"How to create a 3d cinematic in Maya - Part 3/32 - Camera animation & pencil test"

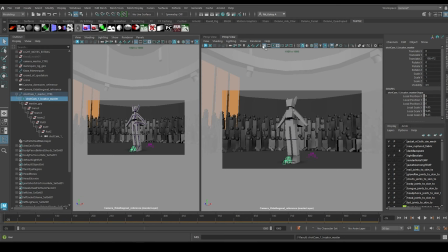[4:08]
And that's also going to sit right there next to it. Yep.
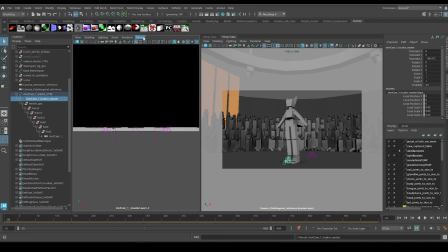[4:13]
And then the last one is going to be our shot cam that I just created. Little panels, tear off copy.
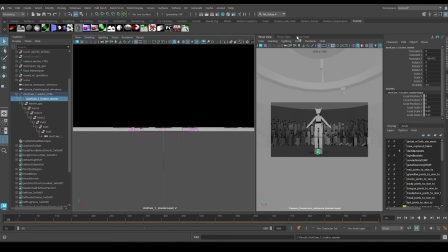[4:20]
And that's also going to sit here. So I'll be toggling back and forth between these.
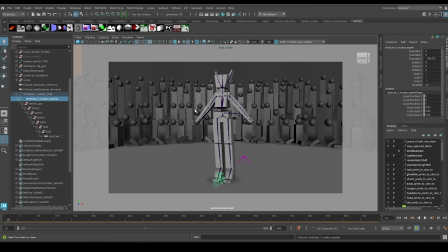[4:28]
I'm going to double click to just hide it to the side when I don't need it. And I'm going to take the resolution gate off my perspective camera because I want as much screen space to be able to work.
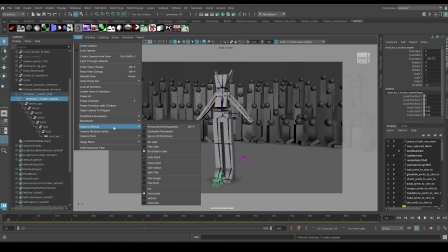[4:41]
So I'm going to go camera settings, no gate.
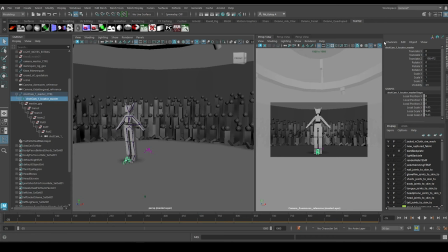[4:45]
Right, so this way these guys have their resolution gate and my main perspective camera does not.
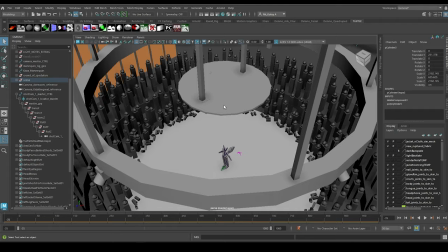[4:51]
Before I get started blocking out the first pose, I want to mention that after the last lesson, I increased the size of the light truss.
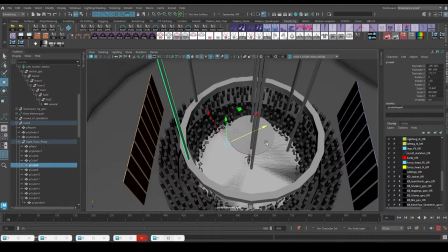[4:59]
It was way too small. So I made it a lot larger. I scaled it all the way up.
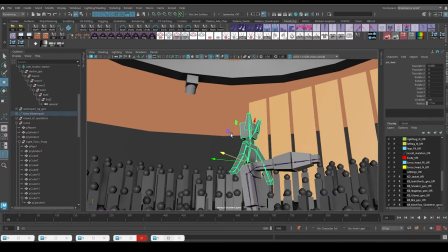[5:04]
And now it should show up in view if I'm shooting at a very low angle from most locations on the stage.
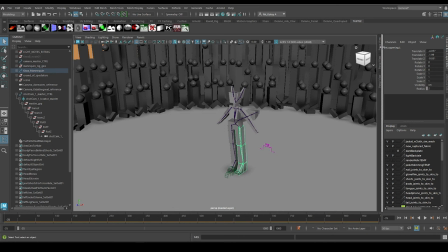[5:10]
Okay, I'm gonna start with the first pose. So let me look for Avemoves camera. Hide the outliner for now.
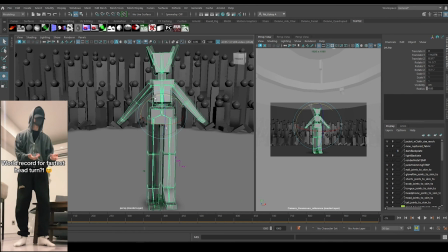[5:18]
Take a look at the pose. I want just a quick rough. It's just a simple pose like that. Legs spread like this. A little bit of a bend. It doesn't really matter.
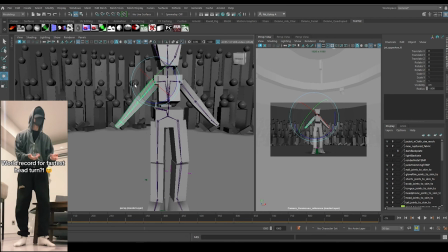[5:37]
I just want something that's in view that even remotely looks close to it.
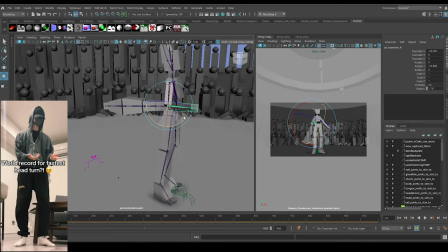[5:43]
His hands by his side.
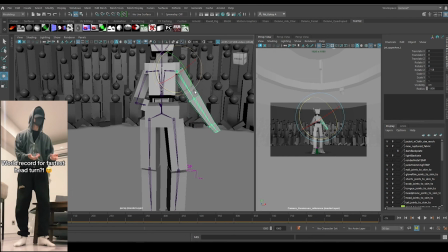[5:49]
Yeah, this is one very important part of it that I do want to change. I don't like the silhouette of the main reference because everything is, the hands are touching the sides too closely. So here,
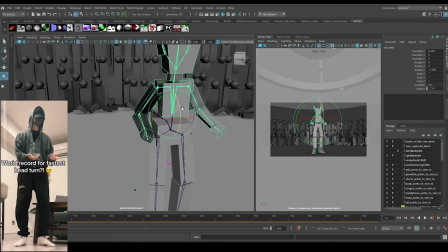[6:03]
I actually plan on doing this, having the hands a little bit more open, arched forward so his chest is a little bit forward.
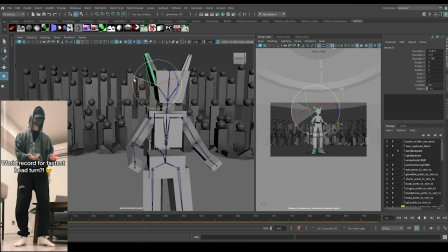[6:11]
Another thing I wanted to do was make the ears like this,
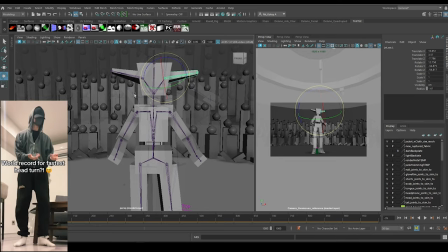[6:18]
bent, because when he starts sliding through the force through his shoulders, I want the ears to become upright.
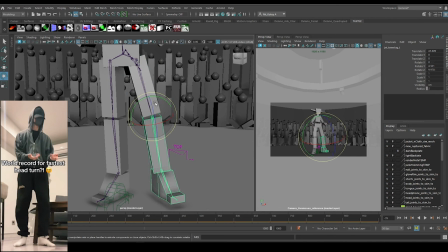[6:24]
I do need to open the legs a little wider because she does have a tail and it's going to contribute to the silhouette greatly.
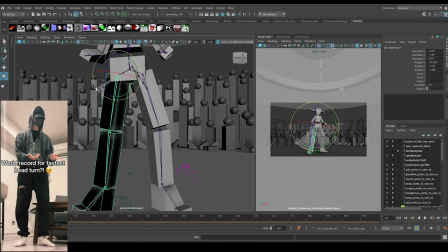[6:30]
I don't want any muddy shapes. So her legs are going to have to be a little bit more opened.
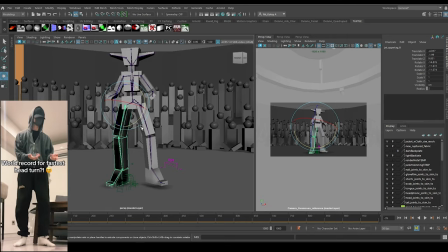[6:35]
I really like this mannequin idea. I'll probably use it again for future projects.
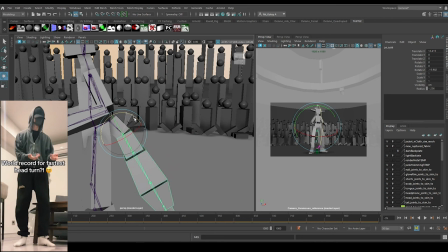[6:40]
It's really simple. I don't have to be intimidated by like a hardcore rig.
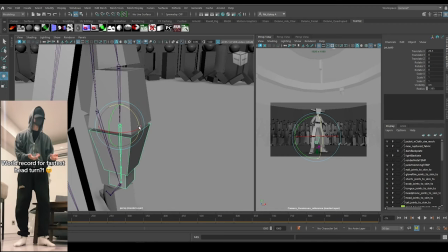[6:49]
All right, so the tail, I'm not quite sure if I'm gonna scale it up for this project, but I'll just put something over there.
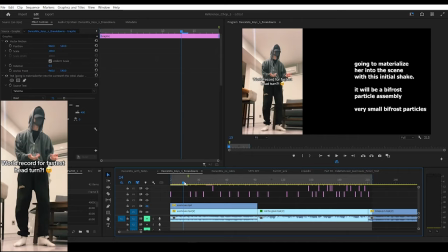[6:56]
In the initial, in the start, I just want the tail to be relaxed and just following the hips.
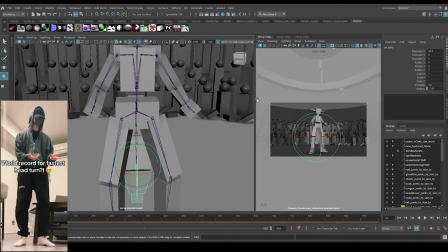[7:04]
There's not gonna be too much action on it, but as we go further here, I'm gonna start doing some things with the tail.
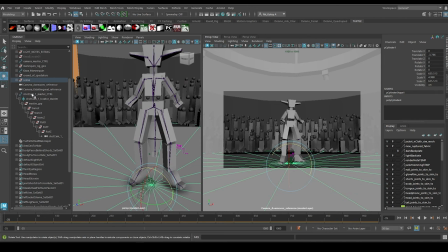[7:09]
This feels good. And now, what I plan on doing with the shot camera is I'm gonna grab it.
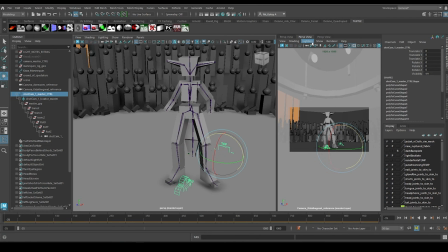[7:16]
Let me move to the shot camera.
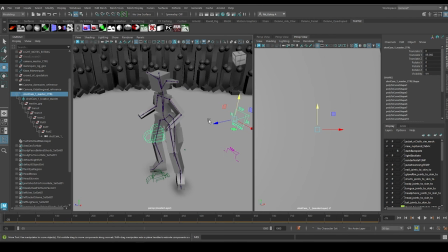[7:22]
So I'm gonna move it to location right here.
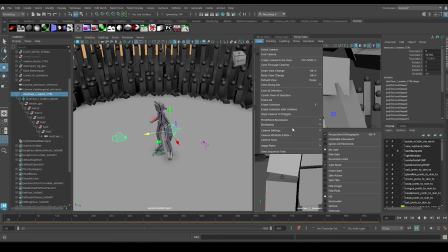[7:27]
And the shot camera, which I should also turn the resolution gate for, I'm gonna go camera settings, resolution gate.
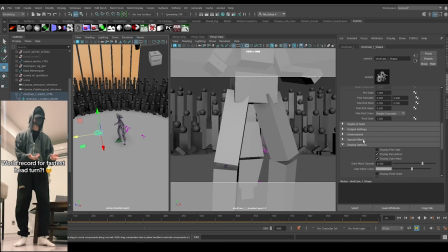[7:34]
Another thing I like to do with these cameras is to go to the attribute editor.
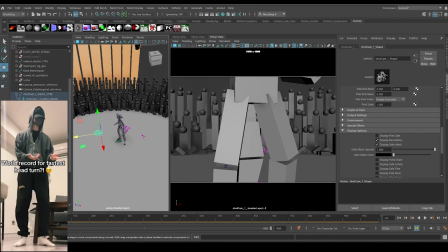[7:38]
And down here, there is, should be a display properties, and I want the outskirts to be black. It's just, I like that better. It helps me to shot to feel more framed.
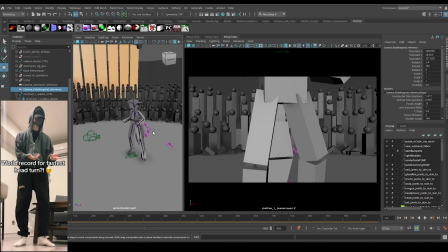[7:52]
Not part of the interface. All right, so for my shot cam, what I decided to do
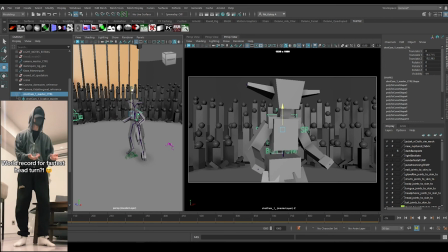[8:00]
was have it at a medium shot, and it's going to be slowly rotating around the character.
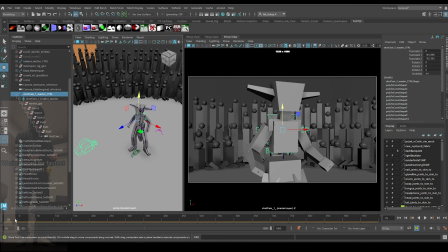[8:09]
It's going to be about here. Let me make sure I'm at frame zero.